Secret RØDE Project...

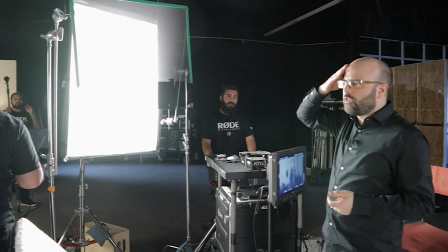(4:07)
We've got a net on here, which is just slowing it down a little bit for the forehead area.
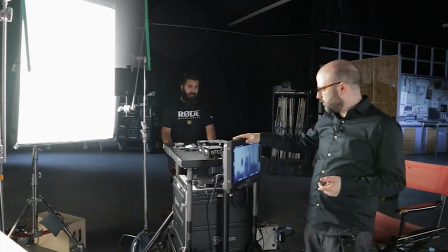(4:15)
These are all basically props, so we're out of focus here on this screen
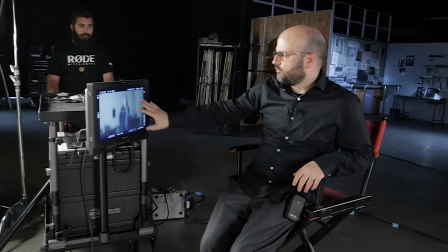(4:19)
so that when our talent comes in here, he's just sort of looking at what could be a set.
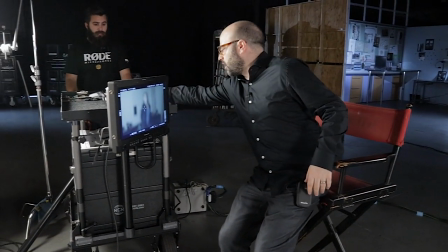(4:25)
We've got some prop headphones here,
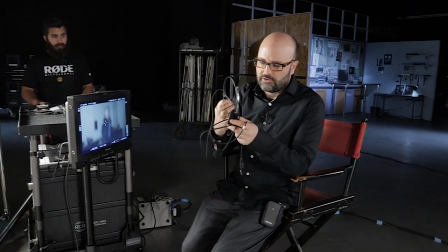(4:28)
but they're part of a system that Shane uses for his crew where he can have, what did he say yesterday?
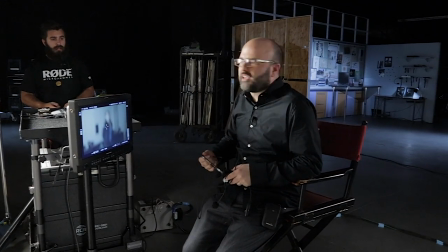(4:36)
Hey, Doug, how many? It's like a ridiculous, like 30 people can be on the comm system or something.
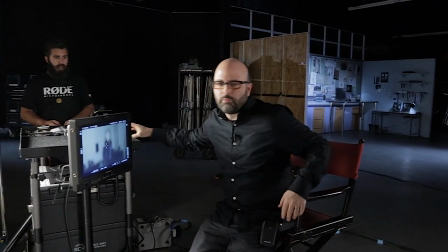(4:44)
2 miles on this whole system. They're all open channel, right? All open channel. It's like a beast of a system.
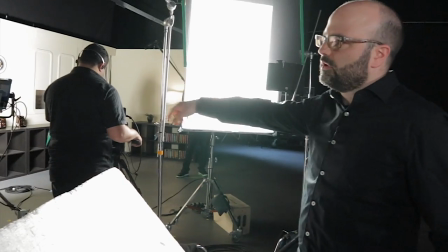(4:50)
Camera-wise, I mean, besides the Amira that Fred's on over here, our A camera is, you know, the Alexa Mini.
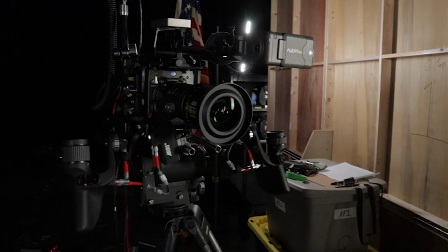(4:57)
So it doesn't, That's not too shabby. We're using the little mini Pappy.
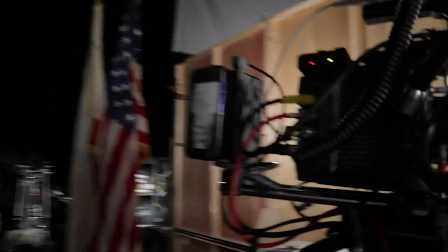(5:04)
To John's left, there's Joe. Joe's our sound recordist and mixer for the job.
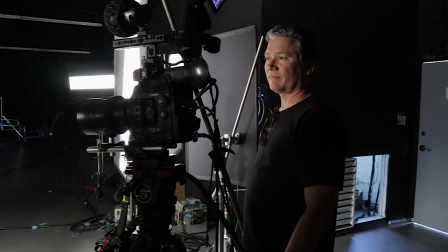(5:11)
And he's basically running scratch to these two cameras, right?
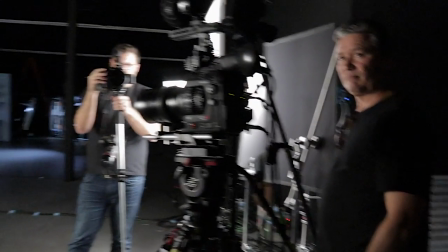(5:16)
So we got the C300 Mark II as our B, really our main camera. We may only use the footage from the Alexa Mini, is this camera.
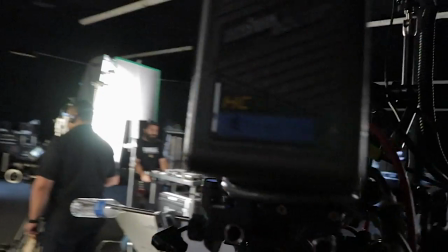(5:24)
We've got the Allura with the 30 to 80. And then we've got a 55 millimeter Otis on that C300 Mark II.
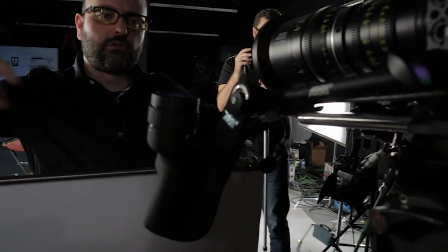(5:33)
This right here is pretty exciting. These are the new master grips from Arri, and I'm gonna be talking about those at NAB.
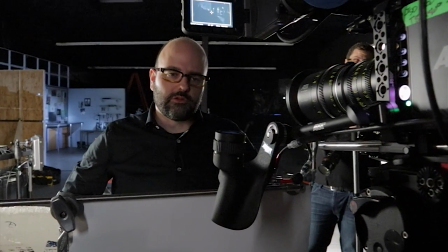(5:41)
They are not exclusive to Arri camera systems, so that it can actually be used with other cameras as well.
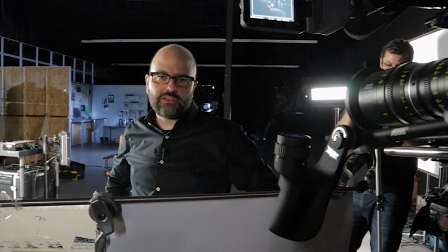(5:48)
And for single operators, I mean, what an amazing combination on something like an Amira.
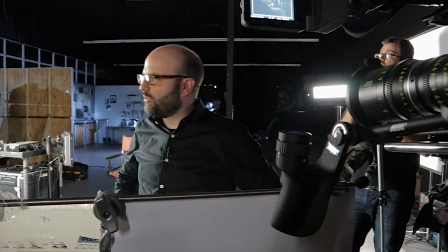(5:54)
You get Amira and master grips, and that's like a marriage made in heaven in terms of a single operator and what they can do.
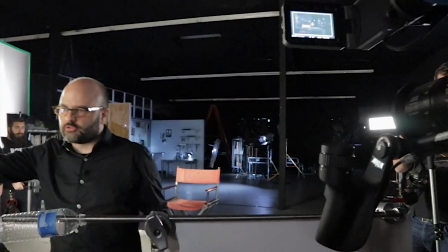(6:02)
We've got another 60 over here, if John just sort of tucks and just peeks around the corner.
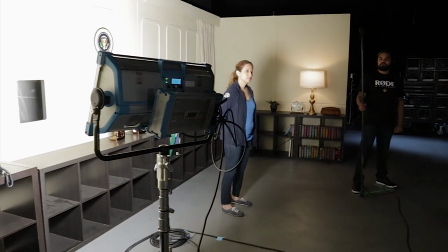(6:07)
And that's just so that we can kind of feel the set a little bit. And then behind John, we actually have a little pipeline that we're using.
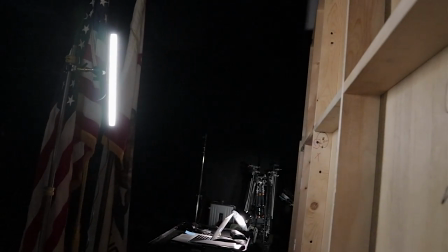(6:15)
And that's just giving us, in fact, John, if you want to go onto the monitor here, I'm going to switch over to our A camera.
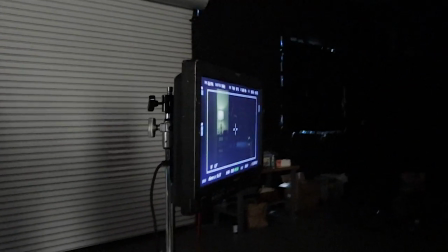(6:21)
And we'll kind of look at what our starting frame is here. And you can feel that right there.
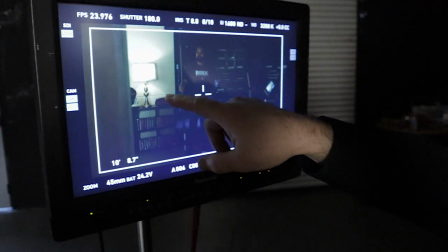(6:26)
That's the little pipeline. We've got a practical in there. There's CJ, he's gonna be a boom operator.
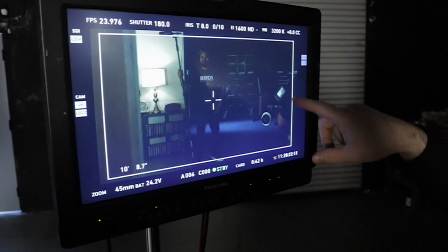(6:33)
Fred leans in to the EVF, and then we sort of feel him a little bit.
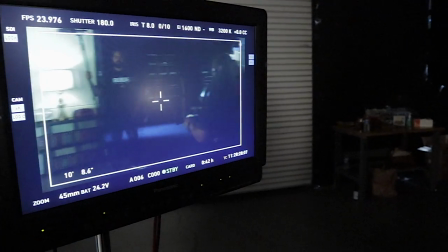(6:38)
And then what happens is we whip pan, and when we whip pan over here, we settle on that set.
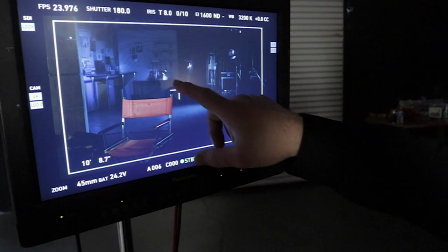(6:45)
And there's our background. And if I just point to some stuff here, there's that 7.
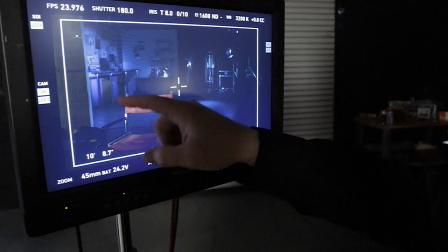(6:49)
Tucked in over here, which is pushing this light onto over here, that is a Stella light from Light and Motion.
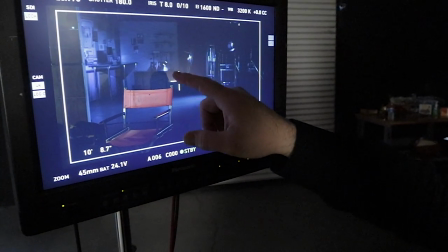(6:57)
That's the 7000. We just got a practical here, and we put a CFL.
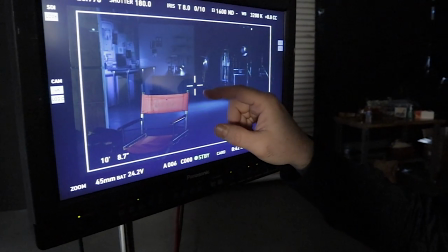(7:04)
Do we wind up with a CFL, or do we wind up with the LED, the CFL? So it's a daylight balanced CFL,
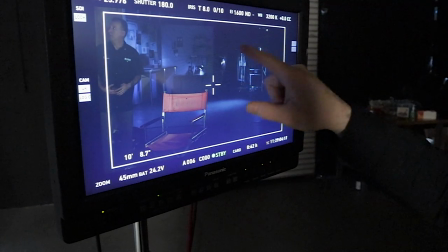(7:13)
doubled up ND3. And then we've got another special on this stuff right here in the background, which is basically another Light and Motion Stella light.
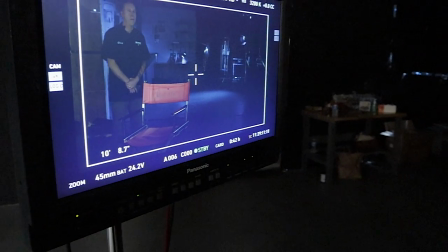(7:22)
Do you want to take the haze stuff and just, where's that canned haze? Oh, look who that is.
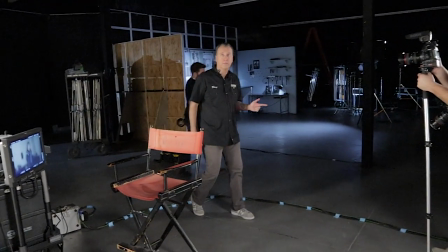(7:28)
That's Doug Marhoffer. Doug is from RØDE. He is the GM of RØDE Americas, I guess.
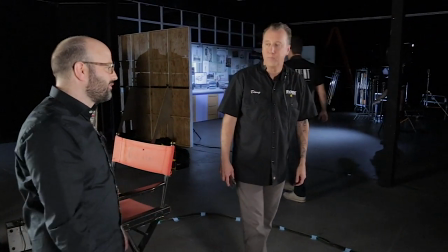(7:35)
And he is actually going to be in this shot with our talent, again, who cannot be named at the moment.
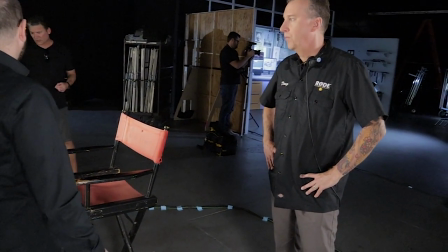(7:42)
That's for a later date. That's the crew for the most part. Again, we've got, everybody here.
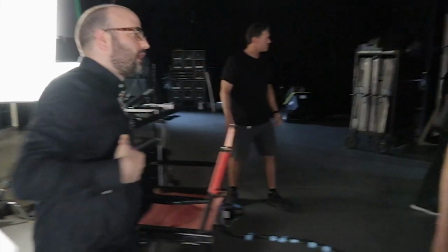(7:49)
And we're waiting on talent. And then, yeah, let's go ahead and try that stuff. What's it called again? Canned Haze.
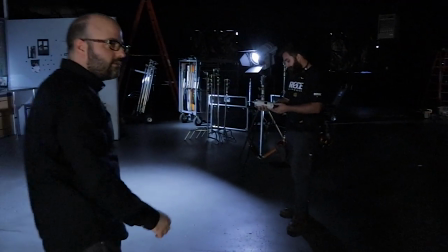(7:56)
Canned Haze, and the name of the company? Sounds like a band. It's like Canned Heat. Yeah. Let's see.
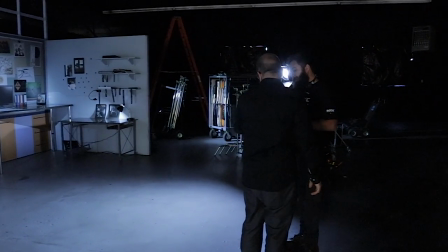(8:01)
I'm not seeing a company. It just says Atmosphere Aerosol. Yeah, Atmosphere Aerosol. So you shake it up, and just watch what happens.
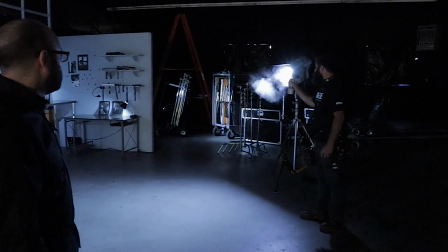(8:07)
We'll put that in front of the 7 there, and you can kind of see what's going to happen. So we're gonna hit this, and it just creates a little bit of depth overall.
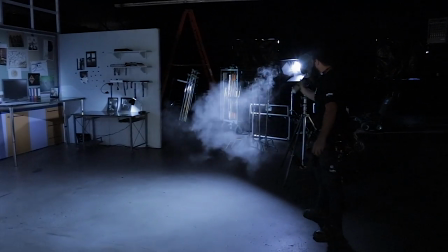(8:15)
Yeah, there you go. Feels good.